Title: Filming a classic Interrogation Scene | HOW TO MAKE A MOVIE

We used the ProAim flaking slider for this one to get a slow push in which was a bit of a challenge for the focus puller.
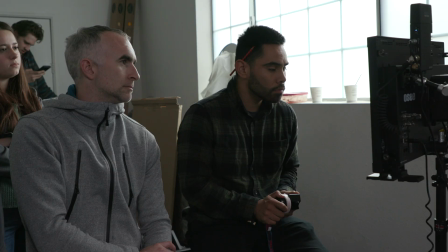4:13 Focus is good at moving in and back but the very very slow crawl of focus is difficult because you're needing to like over three or four minutes constantly move the fuller focus minutely but constantly it's difficult to do so it did take a couple of takes to kind of get up to speed in my experience and it was true on the day that there was a couple of different ways the actors wanted to try it which we did in the wides
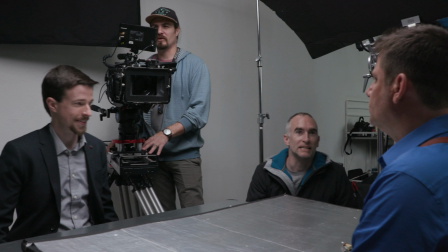4:40 and then once we found something that worked for everyone we sort of settled on that and then they were able to replicate it uh
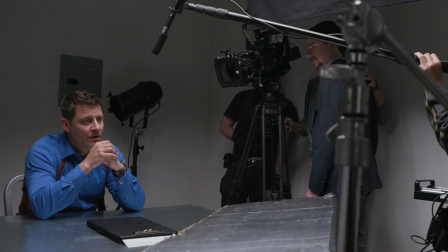4:47 in the close-ups derek went much more improvisational uh he got some really great lines out uh and he does an amazing job of making the scene feel really authentic making it seem as though it's not just procedural like one guy taking other guy's statements there's real there's a real spark there that
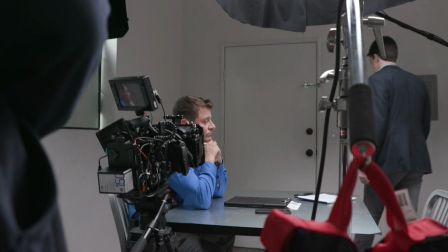5:05 keeps keeps the scene interesting which is easier said than done after you've done this 15 times to keep
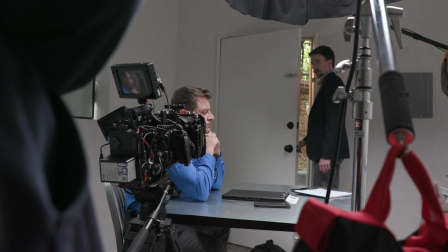5:11 finding things that seem alive in the scene and not have the words kind of come out with no meaning.
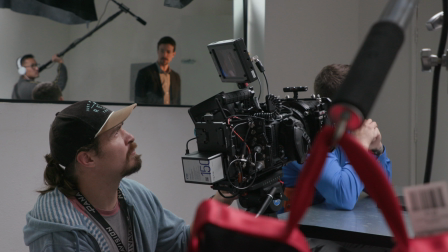5:18 Our last little setup here was getting Connor out of the room. We tried a few different angles.
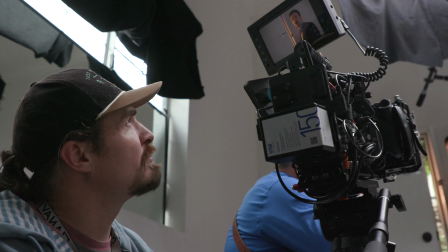5:24 We found one that worked. And then we weren't allowed to see outside because it's not a police station.
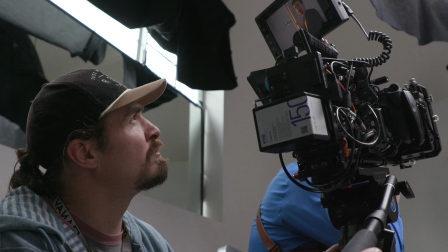5:30 It's just, you know, someone's backyard. So we ended up using a, I think a park hand, a tungsten park hand, and then just angled the camera perfectly so that when he opened the door, we'd never, we wouldn't quite see what's coming outside. It would just be light. This was one of the first scenes I cut together. I think I did it the week after. And this is when I knew that we had something because, uh, it was really fun to watch. Usually when you spend a whole day shooting something, you got to go back and look at the rushes and and start cutting this together. And just like, it can be painful sometimes because you're just so sick of it after you've heard it, you know, 30 times. But I felt like a kid on Christmas day to open up this footage and start playing with it, start cutting it together, start seeing the performances. So that for me was a really good indication that we were at least on the right path.
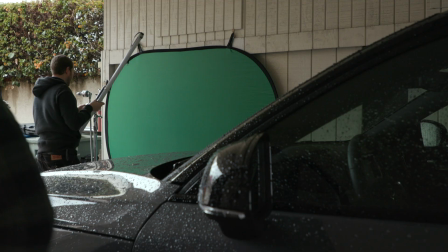6:19 Second half of the day was supposed to be in my driveway in the cars that we had got for the production, but it ended up raining like crazy.
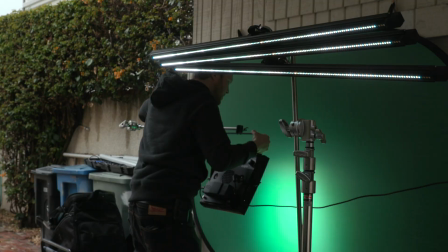6:26 So I knocked on my neighbor's door and we used his carport his undercover carport to shoot which was awesome we set up a cloth green screen it was kind of getting wet but we're able to light it with six foot quasars again and then we used the ambient and used the cream sauce
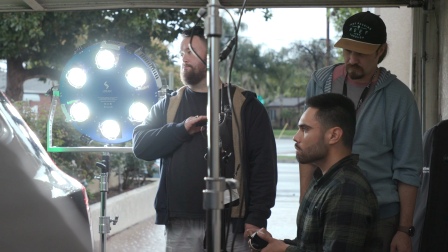6:42 space x as our backfill to kind of give this pop of daylight and through the back window and really edge out the characters
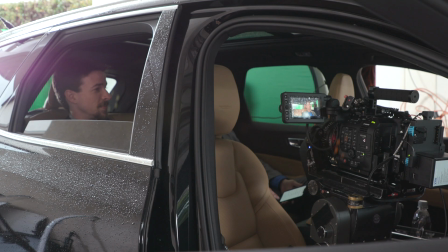6:50 space x is a 1200 watt RGBW LED that is crazy powerful but still plugs into the wall.
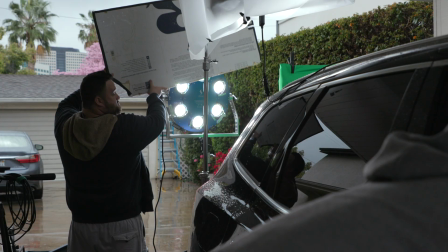7:00 It handles weather really well and we did a kind of gag with it where we had the first AD wave his arm across it so it seemed like they were going in and out of traffic. It just made the footage seem much more alive and not quite so green screen.
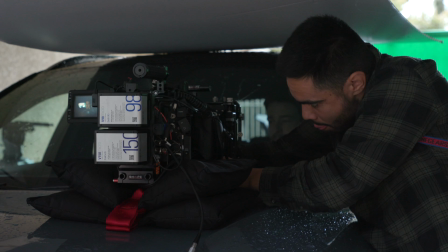7:12 Shooting in cars is always hard especially with tinted windows because they suck up so much light. You need a lot of light where you start to try and get it into the car and light the characters effectively.
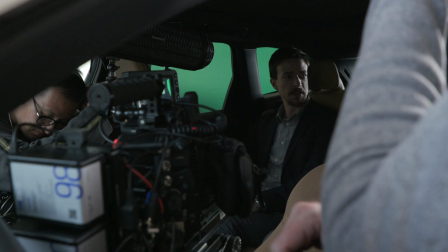7:24 I chose to have the scene take place in the back seat because we have quite a few other scenes that are front seat scenes,
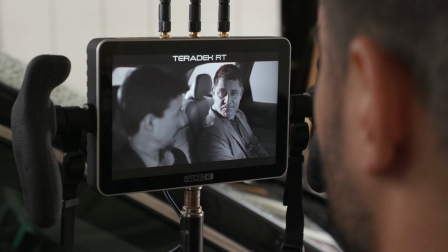7:31 one of which we shot with French overs, so we put the camera in the back shot, he's shooting over people's shoulders. For this one I wanted to change it up a little bit, so we shot through the window with Darren, our sound guy, booming in from the front seat.